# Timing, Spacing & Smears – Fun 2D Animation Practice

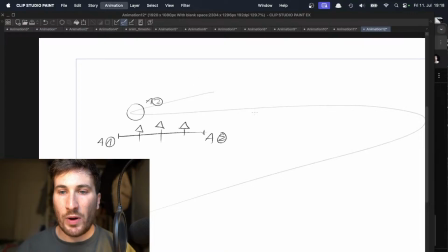596s
And you often do that in animation, where you think about what are your first key drawings, what do you need, and how many in-betweens do you want to add. So just as a little introduction.
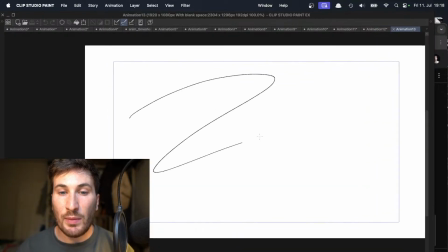610s
But you could also then animate everything a little bit more free in the beginning, and
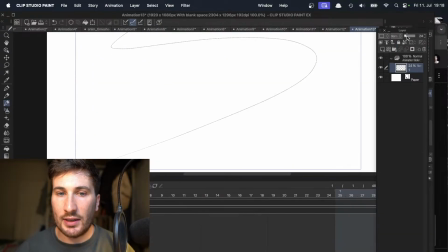618s
think more about timing than later, where you put again here line in the background, create another animation row here,
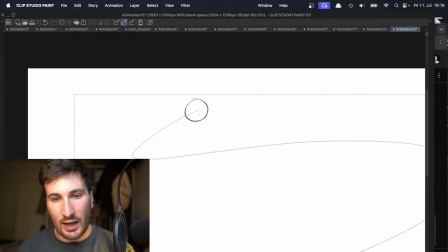626s
and now go, okay, we add again here our key drawings.
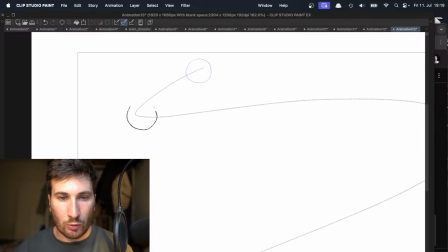632s
I want to have one here, I want to have one here, I want to have one here,
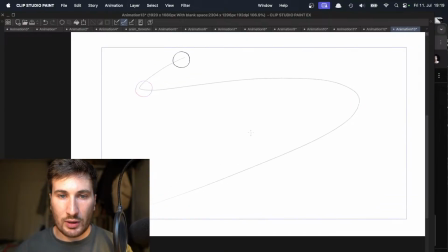643s
and I want to have one here. Like this. Again, your first key drawings, but now you're just doing everything
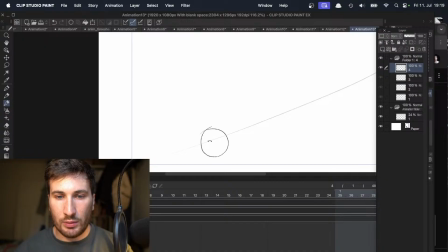653s
a little bit more freely.
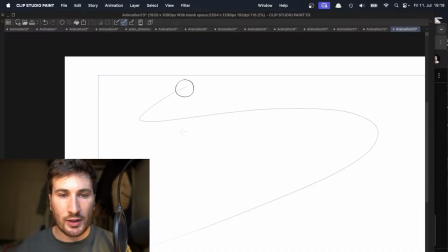656s
So it's the same approach with first sketching in your key drawings, but now you go in and space things here just a little bit more out.
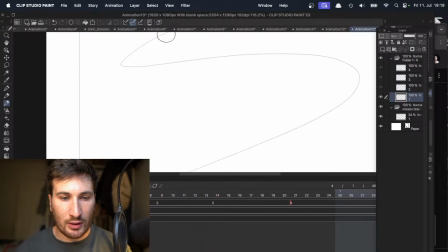665s
So you just have more time in between that, and say, okay, how do you want to make things?
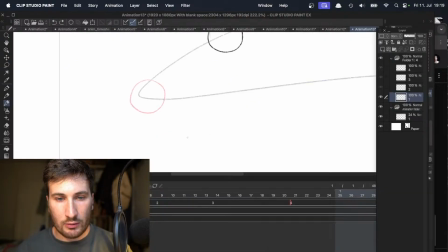671s
So now again, let me create here another frame.
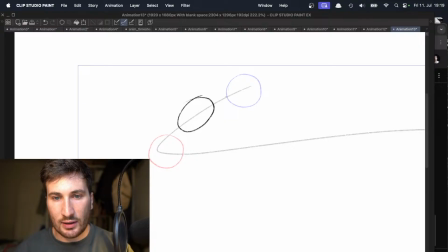677s
So things gets more fast here, maybe like this, not too extreme here in the beginning.
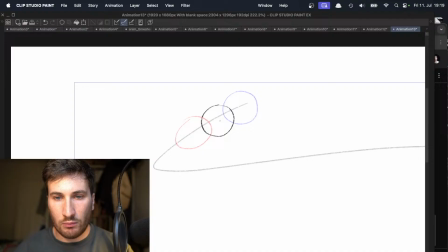685s
Then I want another one here. And I want even maybe another one here. And push things just a little bit around.
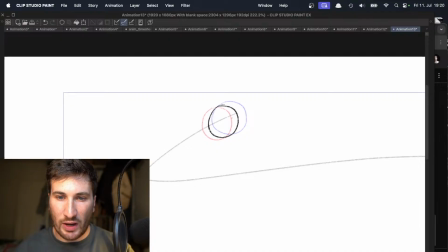702s
and I want even another one here. So we have a slow in here where we add more drawings in the beginning.
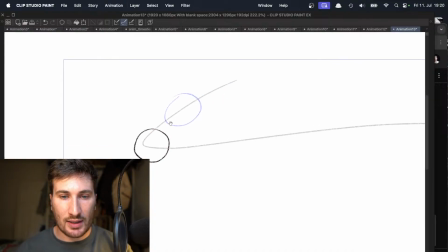709s
So the drawing is slower here in the beginning, and then things get faster. So if we're just looking at this, looks like this.
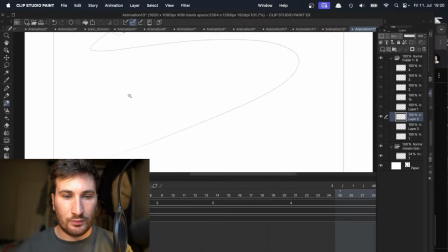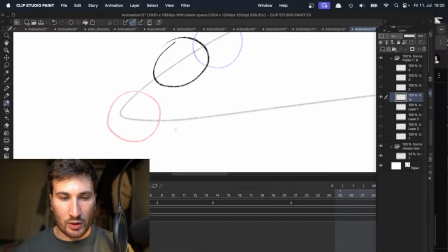724s
Then we want another one here.
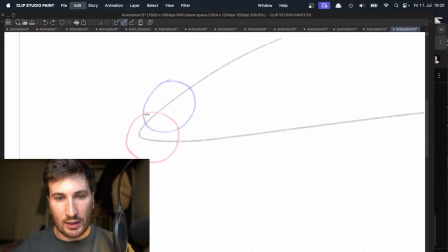730s
And getting slower again here.
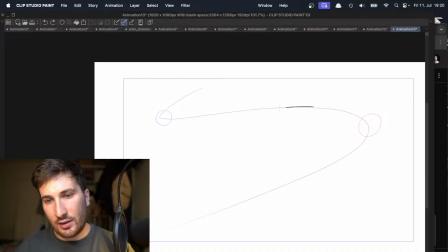743s
Here things get super fast, so we're sketching a super strong smear here.
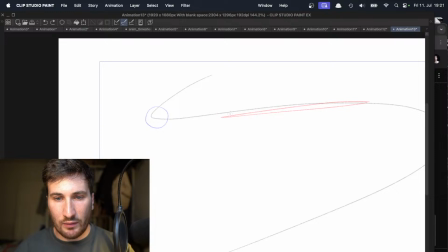752s
And yeah, it's really about implementing first your key drawings and then
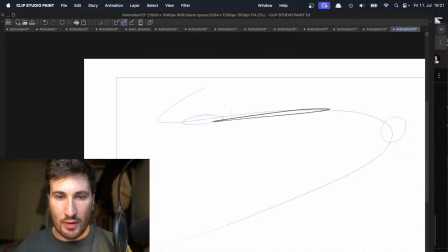759s
sketching your other lines here in between that.
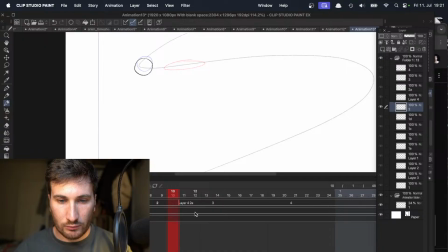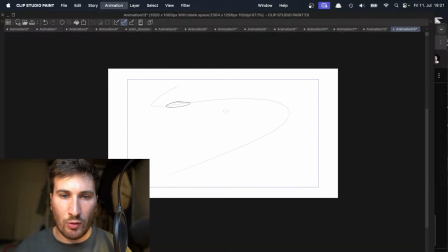767s
And depending on how many in-betweens you're adding, the faster or slower your animation gets.
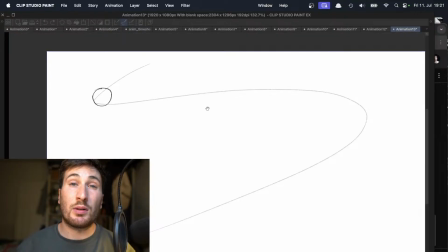774s
As you can see here in the beginning, we have a little bit more fluent, or like a little bit more dynamic motion,
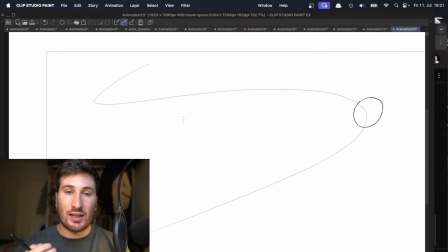780s
because we added more drawings, we added a slow in, so more drawings here in the beginning. Then here things are super fast, but yeah, these in-betweens here, these smear frames,
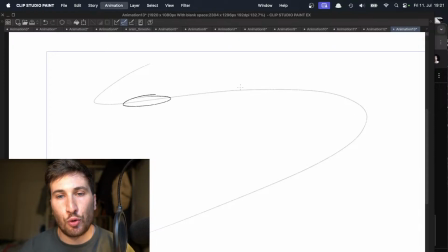794s
help, of course, to let things look super fast. In comparison to where we have only these key drawings, this just looks, the eye can follow so good here, this action, because like it's just jumping.
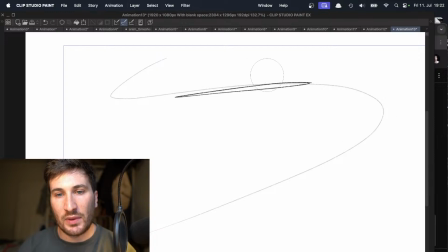812s
But yeah, smear frame like that here in the middle helps a lot the eye to sell the fast speed.
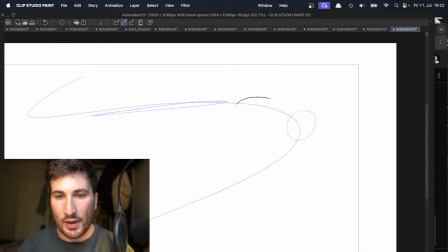821s
And that's a thing, we can do also then with the other frames, where we add more smear frames here in the beginning.
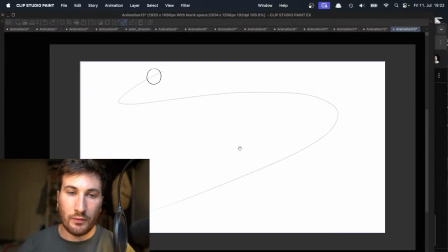842s
And practice a little bit first on how to plan an animation, where to add in-betweens, how many key drawings do you need, how fast do you want to make it. Yeah, that's a little bit the essence of the exercise.
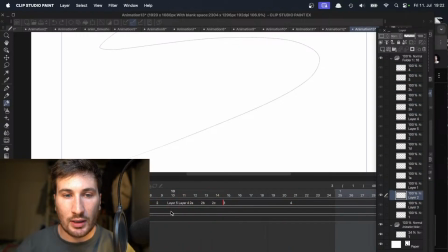857s
And then, of course, you can also play here more and more also on your timeline on positioning, like every frame one drawing, or you position every second frame one drawing, or every third or fourth frame.
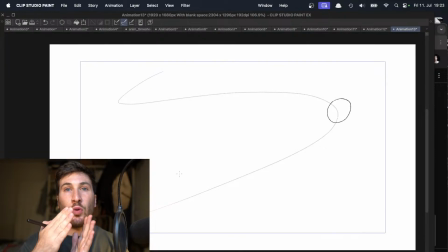873s
Yeah, and of course, if you position every frame one drawing, things are way faster. Yeah.
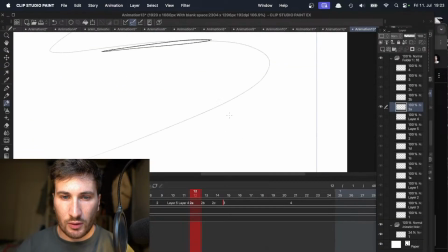And let's also add here some fun in between that.
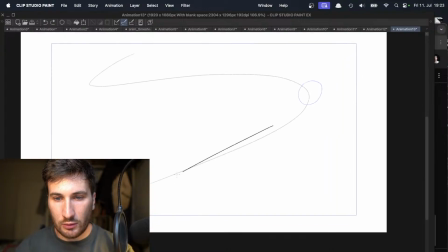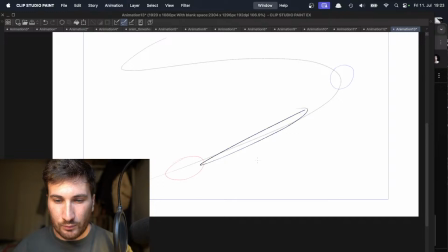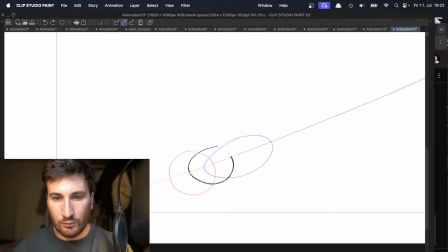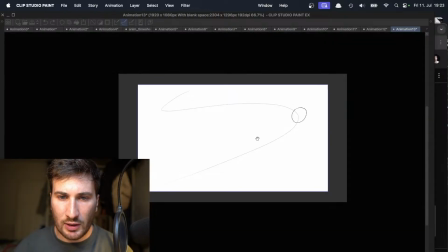913s
And yeah, with that, like the motion comes more and more together and is faster,
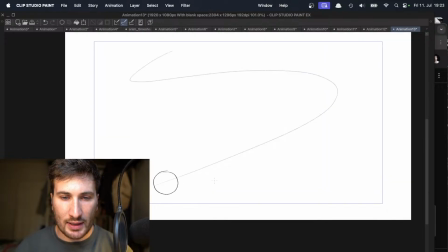918s
and something you can also then add here at the end.
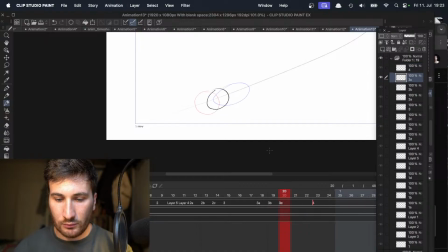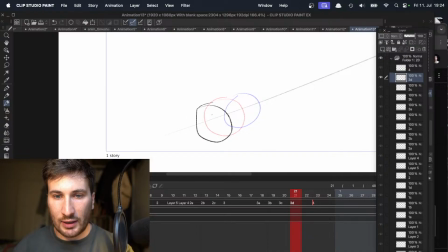929s
Is also a little bit like overlapping action.
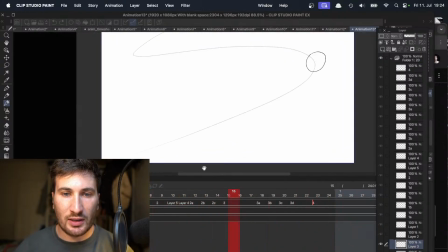940s
Where you're just sketching before the last frame, it a little bit more to the front, so it snaps a little bit back.
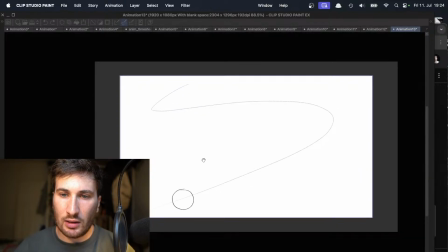949s
Cool. And yeah, and you get super cool results like in a short amount of time.
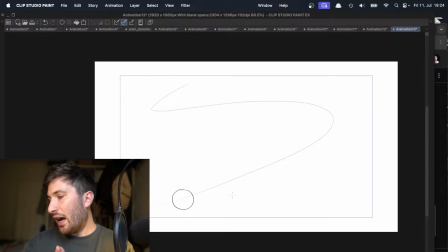957s
And yeah, dive a little bit more into the basic animation principles. Hello, Orvidot. Cool that you're joining the stream. It's a little bit more a short stream. So we are almost finished. Let me know if any one of you has a question.
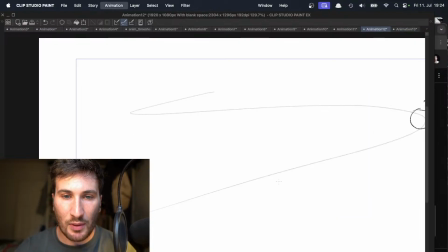976s
But this is a little bit the basic exercise. So just as a little recap before we finishing, you have first you're planning in your key drawings.
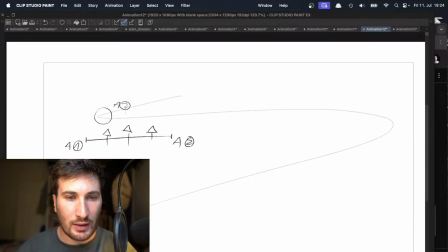985s
So you have here A1, A2, A3, and A4.
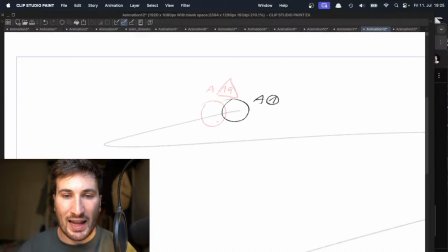991s
Then you can go in and plan a little bit out your in-betweens here. So you would have 1A here, this one, 1B, 1C.
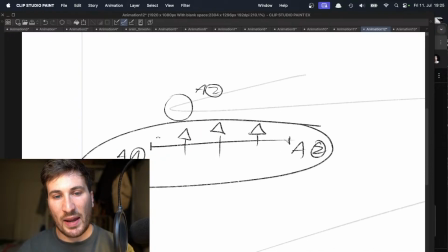1003s
In between that, you can plan these out like in a little spacing chart where this line here represents one key drawing,
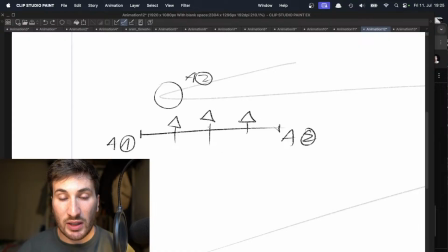1011s
this line represents one key drawing, and then resetting our in-betweens here in the middle of 1A and A2, A1, A2, and also in the middle here of these.
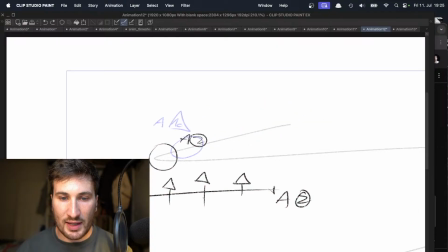1027s
So this line here is just this drawing here. And then you also have this one and this one, and these are just here represented in the spacing chart.
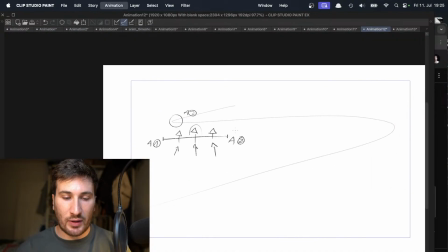1041s
So you don't always have to do that, especially if you're exploring an animation for yourself, but then later, yeah, it helps if you're working with other together to give information on how you thinking or spacing your animation out.
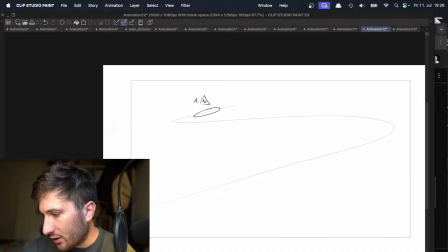1060s
I want to learn this chart stuff. What's called again? This one here is called spacing chart.
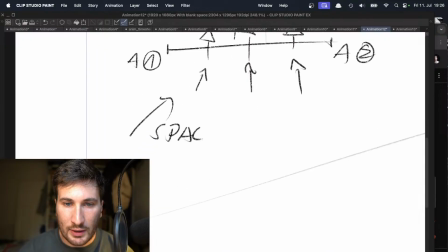1071s
And you also
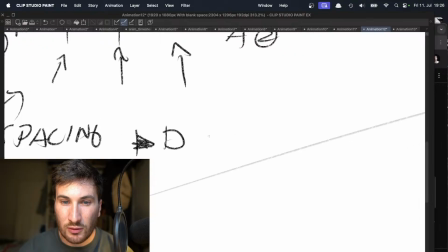1077s
check out for that the YouTube channel.
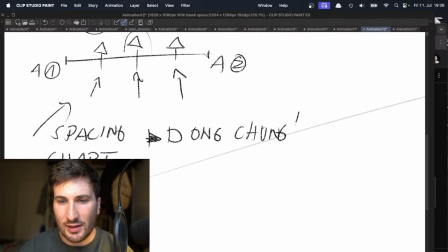1083s
I think it's pronounced like this. Not sure right now. Something like this, but it's Dongchang.